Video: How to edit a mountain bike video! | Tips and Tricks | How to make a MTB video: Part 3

You don't want one that's lighter, one that's darker, one that's off. You never know how the footage is gonna come out when you take everything from your camera onto a screen.
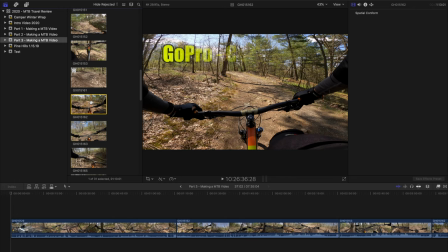4:24 One of the things I wanna point out with a couple clips here is one of the features that I told you about as far as GoPro settings.
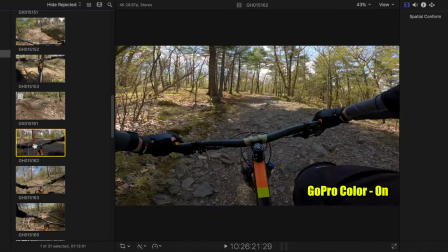4:31 When you have your GoPro color setting set to color, like I mentioned in the previous video, there's a lot of contrast in the video.
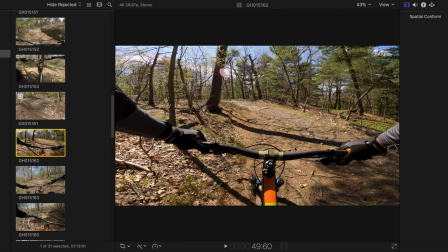4:38 So all of your shadows are very prominent, all of the light is very bright. And this can make it hard to make a nice uniform video.
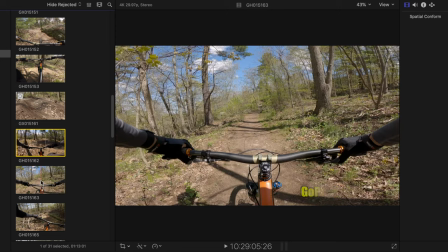4:46 It makes it harder to read the trail, just harder for the viewer to interpret the clip. In the video, I told you to record with your GoPro color set to flat.
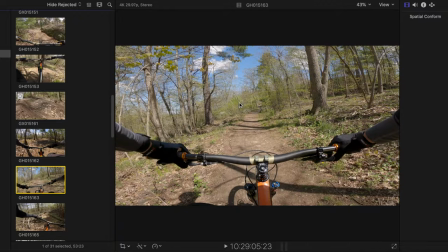4:54 This clip here, you can see, is the same day, but the color is set to flat. So these shadows are a lot softer. Everything in the video is a little easier to read,
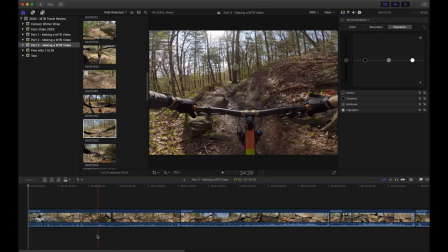5:03 and then I'll edit up the colors from there. Now, no matter the software you're using, the color editing should be pretty straightforward.
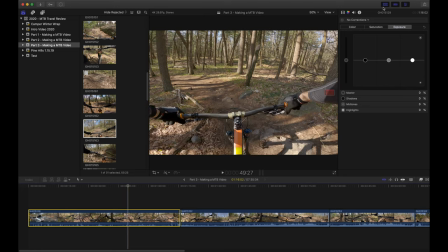5:10 So I'm gonna go to my first clip here, find a nice view where I can see a bit of the trail. I'm gonna go up here, and this is gonna show me all of my color corrections.
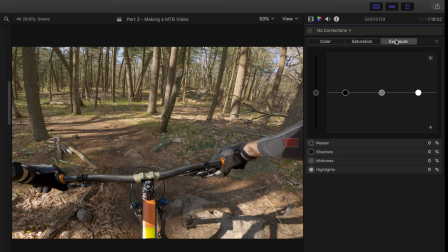5:19 So there's three different things that you need to worry about when you're editing. The first one, and what I usually play with first, is going to be your exposure. So for exposure, this is going to be the light and dark in your video. So you have your master wheel here, which will make it lighter or darker.
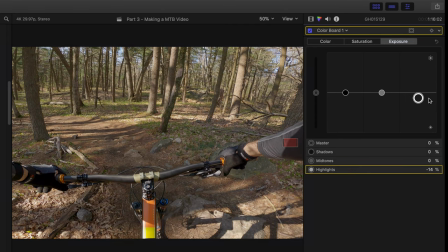5:35 You then have your highlights, which will make it brighter and darker, taking all the lightest portions of your video. You have your mid-tones, lighter and darker, and then you have all of the darkest portions of your video, lighter and darker. So you can play with all of these to see what works best for you.
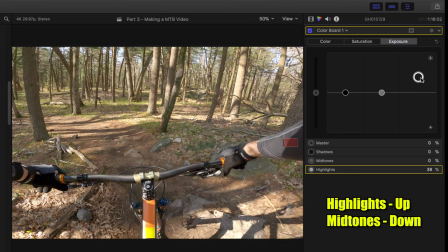5:51 Generally speaking, I like to bring my highlights up to make sure that the trail pops, and then because I filmed in flat,
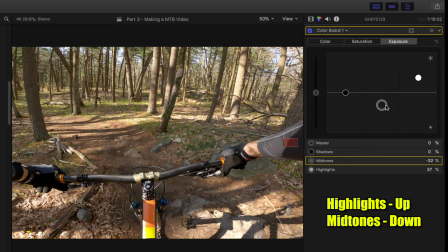5:57 I'm gonna bring my shadows down, and that allows me to add the level of contrast that I wanna add to my video.
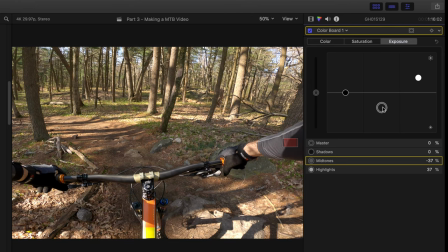6:03 You don't wanna go too far, because it's gonna be way too dark. You don't wanna go too light, because it's gonna look grainy and too soft. But somewhere right in the middle makes it look as realistic as possible, and you can kind of play with these as you go.
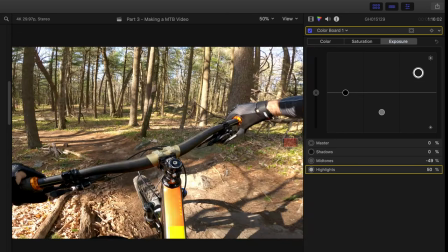6:15 Once we have the exposure set, we'll play the video back, and as you can see, we're looking a lot better.
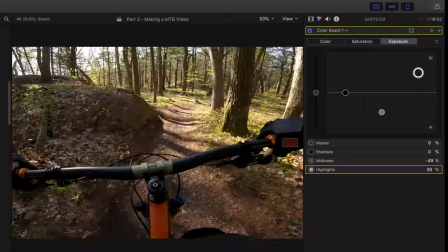6:21 We have some contrast, but it doesn't pop too much, and then we'll play with that and bring it to the level that we want.
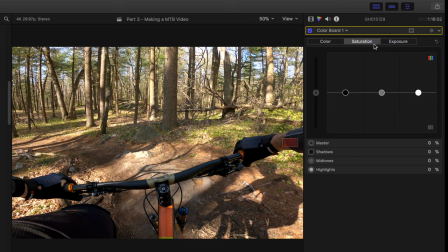6:27 Now that we have that set up, we'll go back. The next one is going to be your saturation. So saturation, very similar. You have your master wheel, you have your highlights, midtones, and shadows. I like to keep it pretty simple. I'll usually bring this up 15 to 30%.
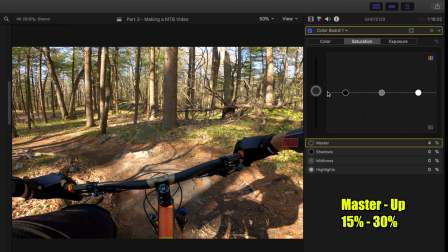6:44 This video has a nice yellow glow to it because I filmed right in the morning. So I'm just gonna add a little bit of color. It actually has a nice color pop to it. So I'm gonna set that to 20. Bonus tip. Don't put too much saturation. Make it look realistic. This mouse is supposed to be this red, not this red.
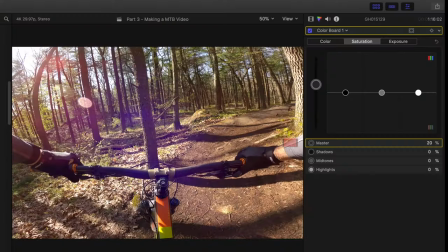7:04 Easy on the saturation, think realistic. Now, onto the final setting, and this one is where it gets a little trickier and a little more in depth.
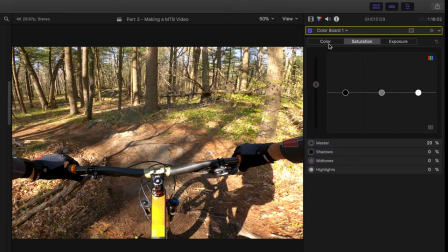7:12 Sometimes when you film, the camera is gonna change its color settings. There might be a green hue depending on what you're filming.
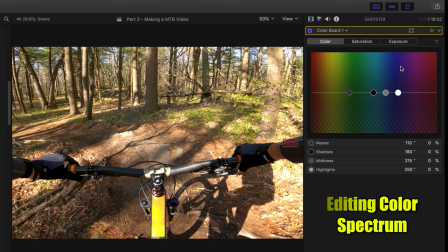7:19 Some of the colors in the video might pop and just might not work the way you want. So this is where your actual color wheel comes into play here. As you can see, you have your master color, your shadows, your midtone, and your highlights. The one that I usually like to play with is the highlights.
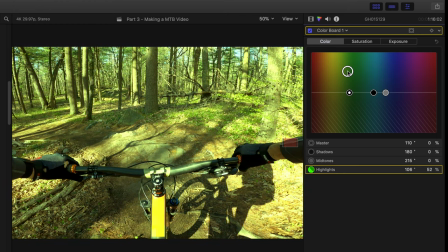7:32 And again, this is all gonna be trial and error. But you can see, maybe your video has too much of a green hue to it, so you can add some more blues to it.
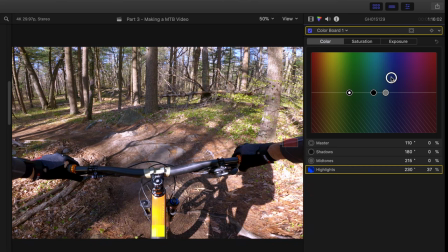7:39 You know, originally it has kind of this yellow hue, which is actually kind of nice. I might leave it, but if I wanted to make it a little more realistic, I could bring this up and over.
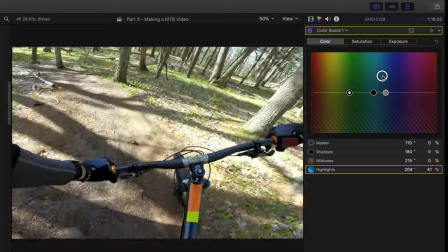7:46 I think that's more of a true tone to what I was seeing on the trail as opposed to the warmer tone that you see here, which was the original tone.
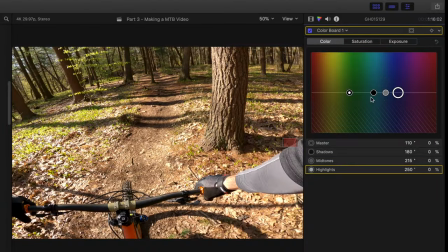7:55 So again, this is going to be trial and error. Sometimes your colors are just off and you can kind of tweak these around to see what they do. Just another level of editing to make sure all of your clips are uniform.
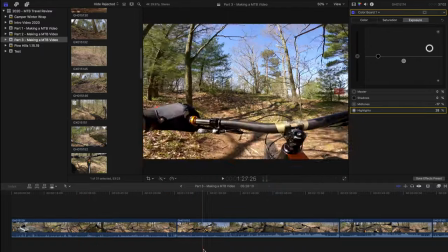8:10 So now I've gone through and I've edited all of my clips, made the color of all of the footage as uniform as possible for now, and it doesn't have to be perfect.